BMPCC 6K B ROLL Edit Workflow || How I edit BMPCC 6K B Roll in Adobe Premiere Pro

Alright YouTube, hopefully you enjoyed that little sequence that you just watched, which is of a promo that I did for a local bar here in Margate. It is a B-roll sequence. Epic B-roll alert! Actually, it's not B-roll because it is the main footage in the video, so therefore it can't be B-roll. Don't get me started on that. It seems to be the trend to call a lot of this kind of work B-roll at the moment. I'm down with that, that's absolutely fine. So technically, it isn't B-roll. Anyway, this sequence was shot on the Blackmagic Pocket Cinema camera, 6K, all handheld, apart from a couple of gimbal shots. It's pretty obvious which are the gimbal shots in there, but as we go through the sequence, I'll talk you through it all. So let's have a look at the breakdown as to how I edited it all, and how I did the sound design, and where I got the music and stuff like that.
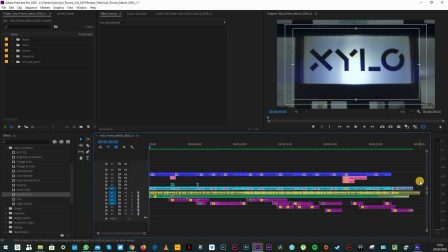Let's jump in. So here we are in Premiere Pro, and I've got the sequence already open on the timeline. It's all color coded. I love to color code because it helps me navigate through the edit as I'm going along.
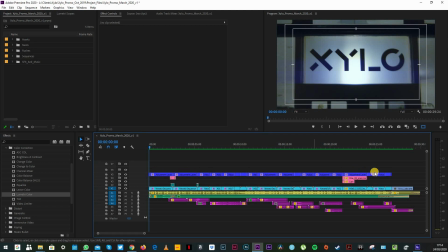Up here on the top, you've got all the adjustment layers where I've done the grade. In pink here, you've got some overlays, which I'll talk you through later.
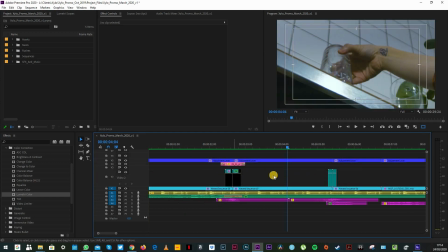Down here, the teal colors are some transitions. These in the light blue is the main footage, some of which has been nested, but we'll get into that. The yellow track here is the music. I always have the music at the top so that I can easily cut to the rhythm of the beat.
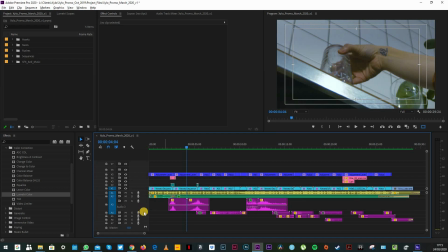Green here is the ambient sounds, and the magenta down here is all the other Foley sound effects and whoosh sound effects. First thing to talk about is the music. The music was the first thing that I chose. I knew what I was going to edit to, and I knew that the whole piece was going to be about 30 seconds long,
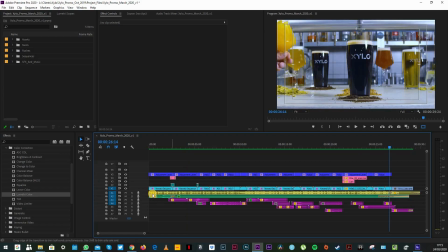so I've taken the main bit of music that I liked here,
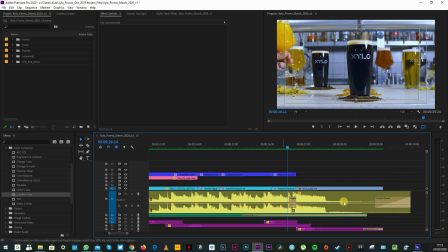and here in this little area you can see that I've then taken the end of the music, brought it forward, and on the beat have simply crossfaded it so that it matches on the beat to give us that nice out at the end. Then I went through all my rushes, chose all the bits that I'd wanted. I planned in advance exactly what I was going to shoot. I knew where all the transitions would take place so that I could pre-film those and knew pretty much what the edit would look like as I was shooting it. Now, the owners of the bar wanted to get in as much bar branding as they could. The bar's called Xylo. There's a lovely sign outside that says Xylo on it, so I thought, nice to start with an exterior shot, traditional filmmaking method, but I thought let's make it a bit different and let's do a tilt down that turns into a transition into our next shot that looks something like this.
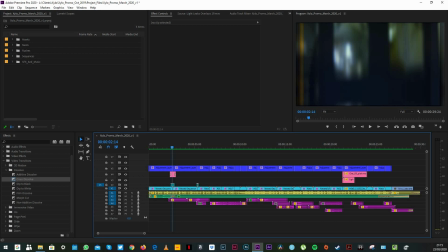Now, what you'll have seen there is I've added in an old school film overlay because the owners wanted a sort of vintage retro feel to it because that's the vibe of their bar. So I thought it would be cool to add in this rolling film effect. So it's almost as if the film is rolling with the transition.
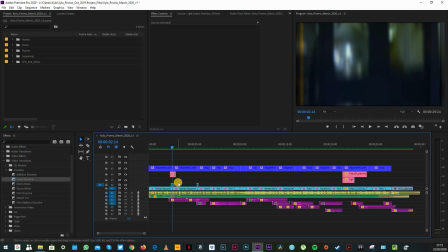And the transition that I've used here is a simple push down transition that just gives it a bit of motion blur, makes it all pretty seamless. Add in the whoosh sound effect underneath. That works pretty well for me. Going back to the exterior shot of the bar, underneath that here, there's the sound effect of the sea with some birds in it because I wanted to immediately let people know that this bar is on the seafront.
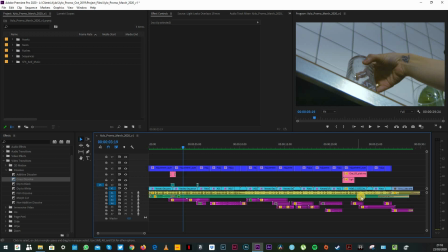Then we transition into the bar itself, and the sound effect, the ambient sound effect running underneath that is just the sound effect of a busy bar. I've added some reverb to it so that it wasn't as loud and it didn't overtake the edit. So this shot, all handheld, most of this was shot at 120 frames.
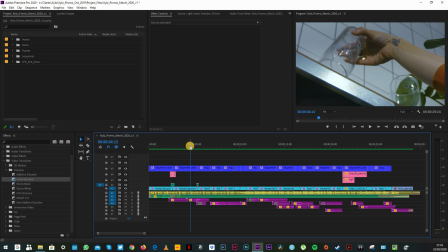So I simply follow the hand with the glass. So the idea is you're seeing a drink being prepared and then you see it go to the customers, you see customers enjoying themselves, and then you think, oh, I want to go to that bar. Yeah, whether you do or not, I don't know. I go there all the time and I love it. So the promo worked on me.
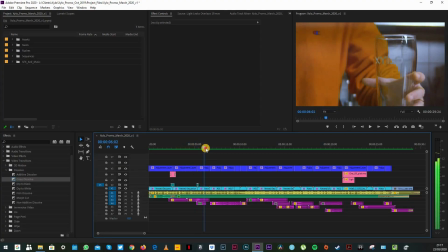So we follow the hand down and then it whips into another transition of the glass sliding across the bar. And that again is just a transition. That's a preset transition that I got from Envato Elements.
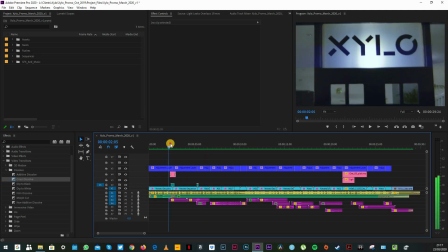And I should say that both of these are speed ramped.
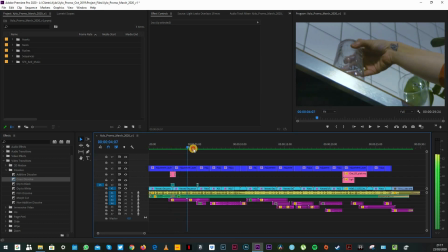So we speed ramp out of this clip and into this clip, and then out of this clip and into this clip.
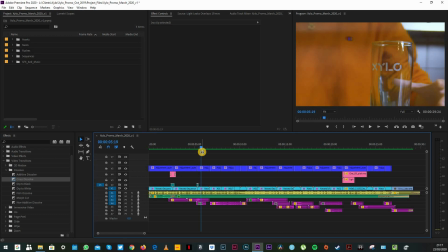And because we've had 3 clips speed ramped with transitions to start off the edit,
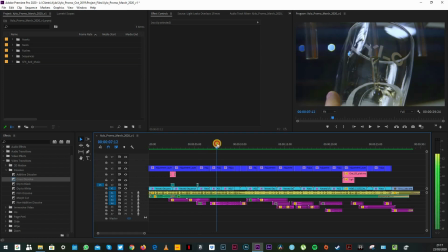I then slow it down with just 3 normal
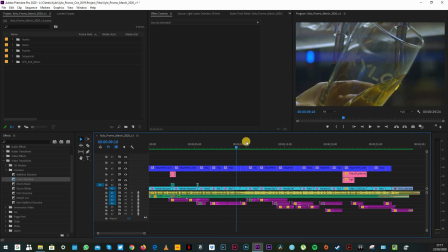B-roll shots of a pint being poured with sound effects underneath, again just to give it a bit of oomph.
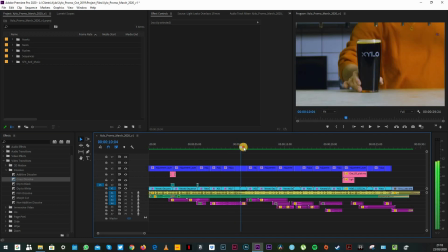So I slow the edit down a little bit there, and then it speeds back up into a speed ramp shot of the pint coming towards you so that you can see the finished product. Then we start seeing the preparation of the next drink.
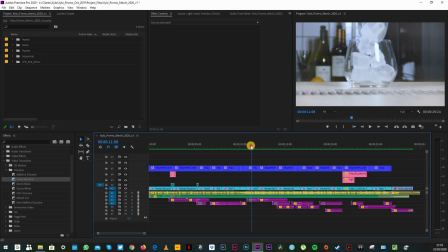Again, wanted to slow it down, keep it nice and slow at this point because there'll be faster bits later on. So we've just got a simple shot, slow motion, 120 frames of the ice falling into the glass, ice sound effect underneath. Most of these sound effects have got a bit of reverb. I might have slowed some of them down and played with the pitch.
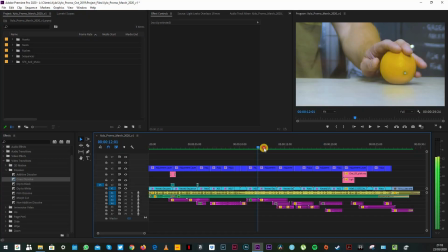And then we go into a slightly faster sequence where you've got the orange rolling across the bar,
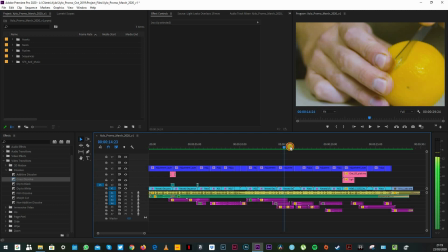which speed ramps into the knife coming down, cutting the lemon, and then the glass going across.
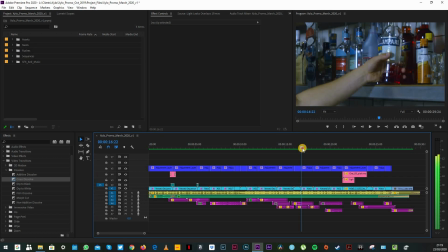All of these pre-planned transitions, which speed ramps into the bottle coming off the shelf,
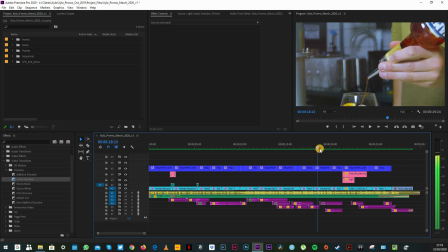which speed ramps into the drink being poured.
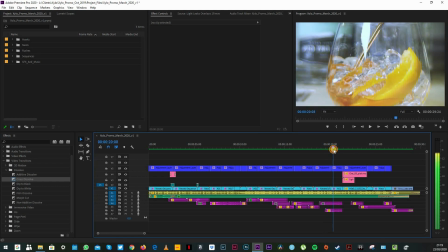And because all of that was so fast, I then slow it down again with a shot of the drink going into the glass. All of this sequence here, speed ramps, in-camera transitions, accentuated with the sound effects.
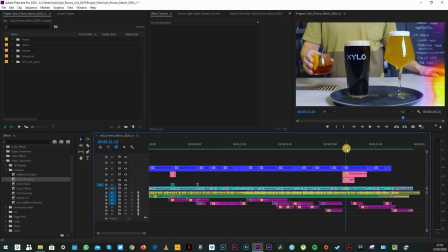Then this next shot, fairly static, wanted to keep it relatively slow paced. So you see a couple of the final drinks that are about to go out to the customers. So it's just a simple gimbal shot that's pulling back as the hand places the drink on the tray.
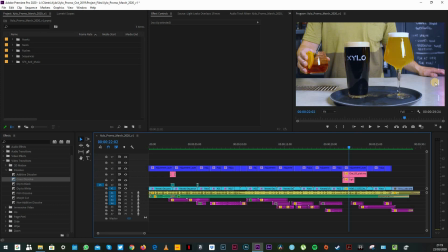And this effect I've added here was just to give it a little bit more interest. So it's a sort of old school film overlay effect.
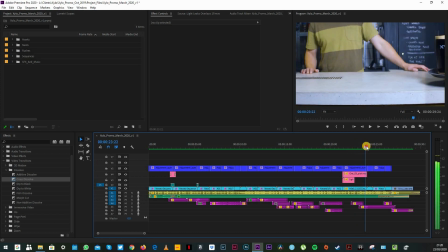And then one whoosh sound effect down here as it transitions with the tray going out and the tray coming back into another gimbal shot.
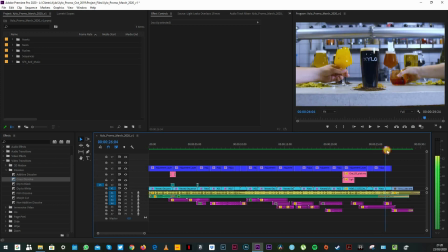Then we see another pint going to some customers and it speed ramps into the final shot of a load of drinks prepared on the bar. We took quite a while to set dress it because we wanted to look good. We also wanted to have all the hops out on the bar, all the ingredients that these guys use for their drinks.
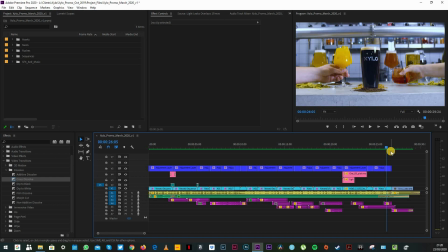And we wanted the social element of drinks coming out. This is another gimbal shot that I shot in reverse. That way I knew that I could nail the focus at the end. So they actually put the drinks into the scene, and then in the edit,
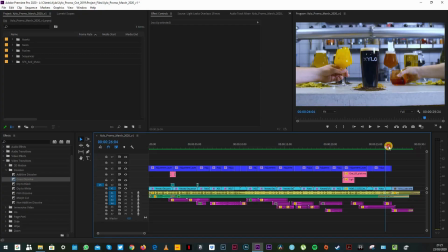I've reversed it all and speed ramped it so that it finishes on the drink and then into the logo.
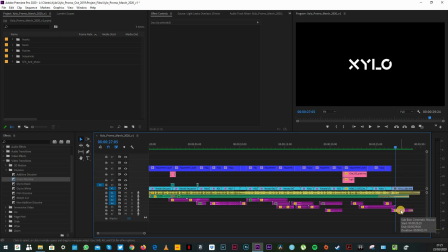And underneath, there's a bit of a bass drop just to give it a bit of emphasis at the end there. So very basically and very quickly, that's how I edited that B-roll sequence. I kept it quick because I was aware that my last one was a little bit longer, so I wanted to speed through this. Hopefully it gives you an overview of how I did it and you can get some tips and tricks from that. I hope you all enjoyed this video. I hope you got something out of it. If you've got any questions about how I shot this, about the Blackmagic Pocket Cinema Camera 6K, drop me a line in the comments. If you like this video, then awesome. Please give me a like and a subscribe. I always love getting those notifications on my phone, so thank you so much. And I'll see you in the next one. Peace!